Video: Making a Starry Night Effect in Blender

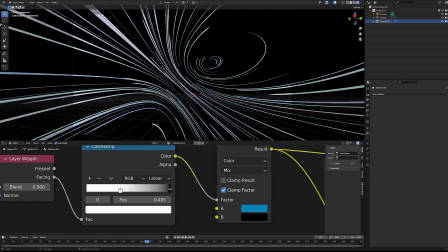(7:57)
In my opinion, it looks much better if you have a very dark blue,
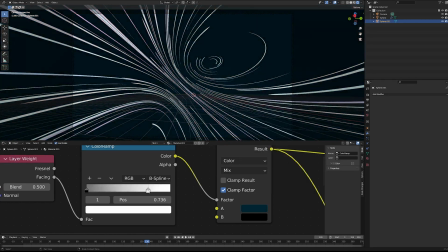(8:01)
so I got a sphere pulled in here so that we could use a Fresnel node to
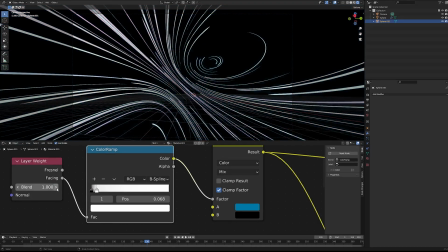(8:06)
give a nice gradient between black and a super dark,
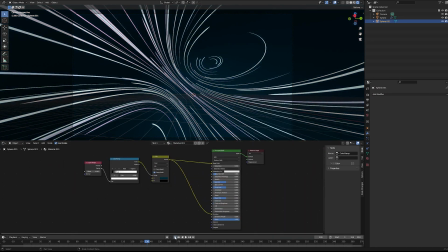(8:10)
like teal, not even a solid blue, like a really nice deep teal.
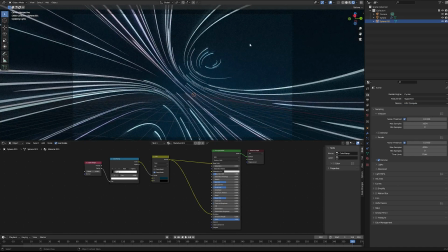(8:15)
And that just looks so good with the colors I ended up for those arcs streaking across the sky. It all just blended well together, but I used that as the base color for that sphere, as well as a little bit of emission, just to really make sure that it popped.
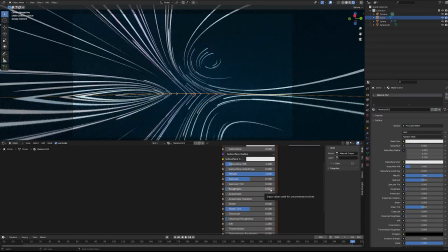(8:29)
And it's not super, super noticeable, but that's kind of the point, that it just bleeds into the background and it's not just solid black, but it looks very natural.
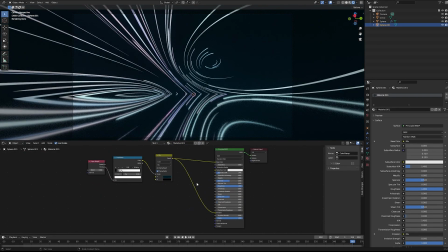(8:38)
So after I got that well established, I mean, I go back and play with the colors a few times, but then I dropped in a circle here.
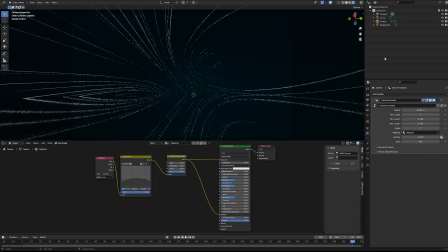(8:46)
I could have used a plane, but whatever. And I just used a basic material here.
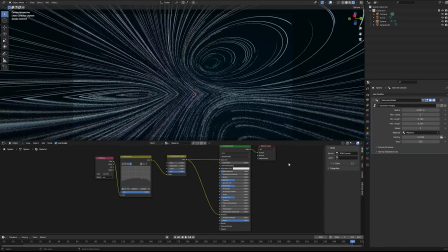(8:51)
I really cranked up the metalness to get all of those reflections in to really add intrigue to those streaking lines. And I thought it'd be fun if this looked kind of like we're sitting on a lake and the sky's being reflected back up.
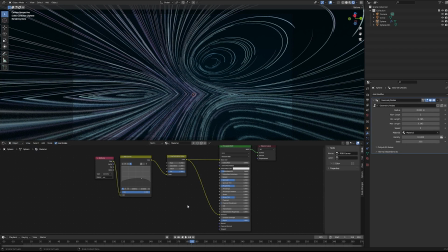(9:04)
And then later on, I'll add in a little bit of noise to the roughness to make it look like the water's moving over time with that, again, going for that long exposure kind of effect. And it ends up looking really cool. And then finally here towards the end, I decided that we needed a focal point, right?
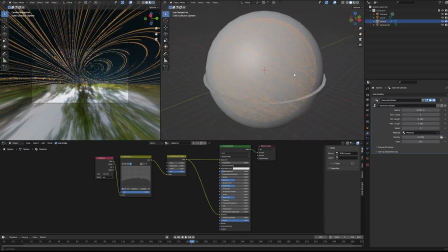(9:22)
Something to kind of ground this scene in reality. It doesn't necessarily need that.
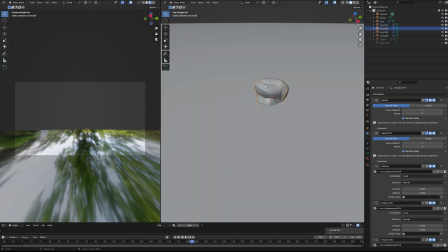(9:29)
There are a lot of abstract things that I could have done here, but I had this nature scene initially in my mind with that long exposure, right?
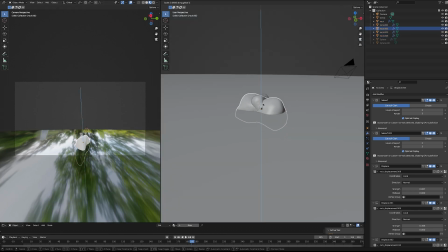(9:38)
So I really wanted like this tiny rocky island in the middle.
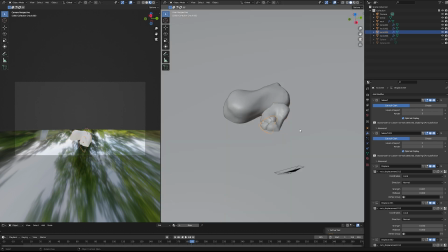(9:43)
So I have this rock generator plugin that's really neat. It makes some nice basic rocks spawned a few of those in,
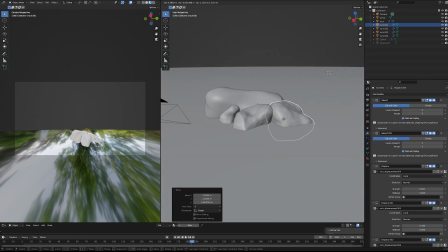(9:50)
and then I added in a tree and some grass, a little plane to just make sure that it doesn't just look like rocks sticking out and it looks weird.
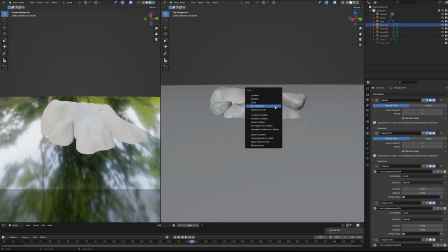(9:57)
And I had to position that so close to the camera because that 5mm focal length just kind of messes everything up. But I found the right spot where it looks good and it doesn't look too distorted.
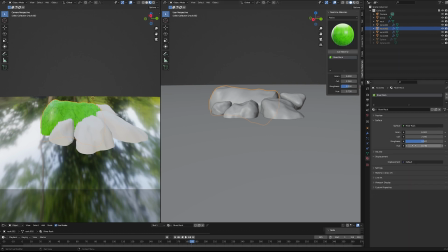(10:11)
In hindsight, I maybe should have rendered it out twice, but also having a different focal length could have made things weird, so maybe something to look into in the future. But after I added in those rocks and that tree, it just grounded everything and made it feel like this is a real place.
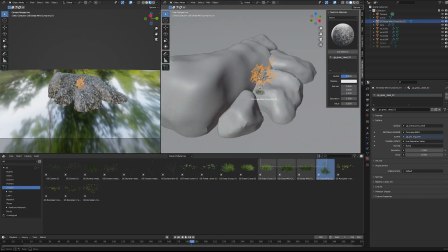(10:28)
Like you could go out somewhere and on a lake and see something weird and ridiculous like this.
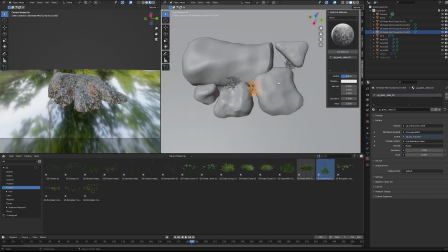(10:36)
And then there's one more thing I discovered while I was working on this, and so just to see what would happen, I dropped the samples way down.
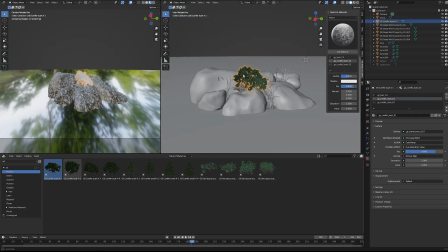(10:46)
But with the denoise set to the default values,
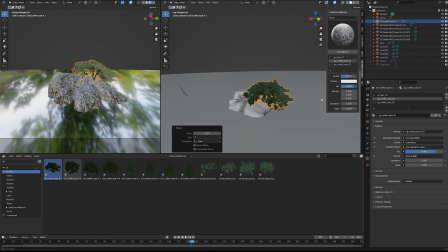(10:50)
I got these sort of analog looking artifacts popping up that kind of just smoothed everything out,
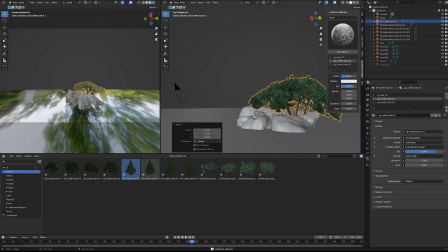(10:56)
and it looked really cool, and it just once again added to that analog effect that I was looking for with that long exposure.
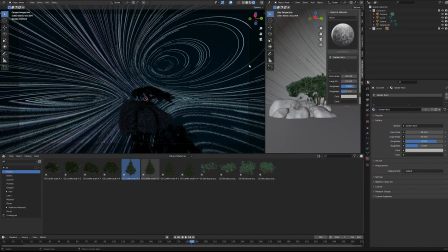(11:04)
And it just made everything feel so much more grounded. But without further ado, let's take a look at the final results.
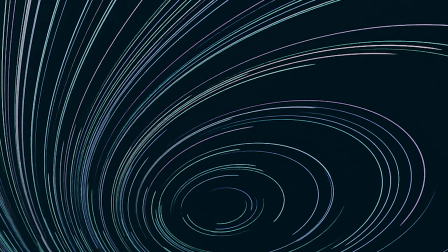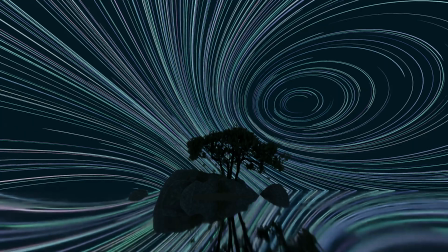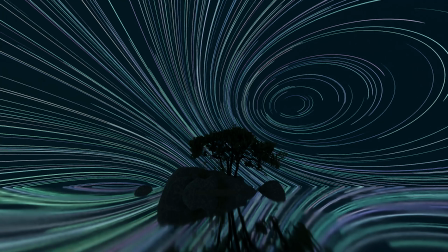(11:25)
Thank you all for coming on this journey with me. It's been a different video, but I also feel like I say that just about every video,
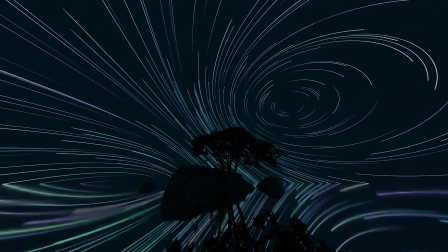(11:32)
so anyway, take care, everybody, and I will see you in the next one. Bye.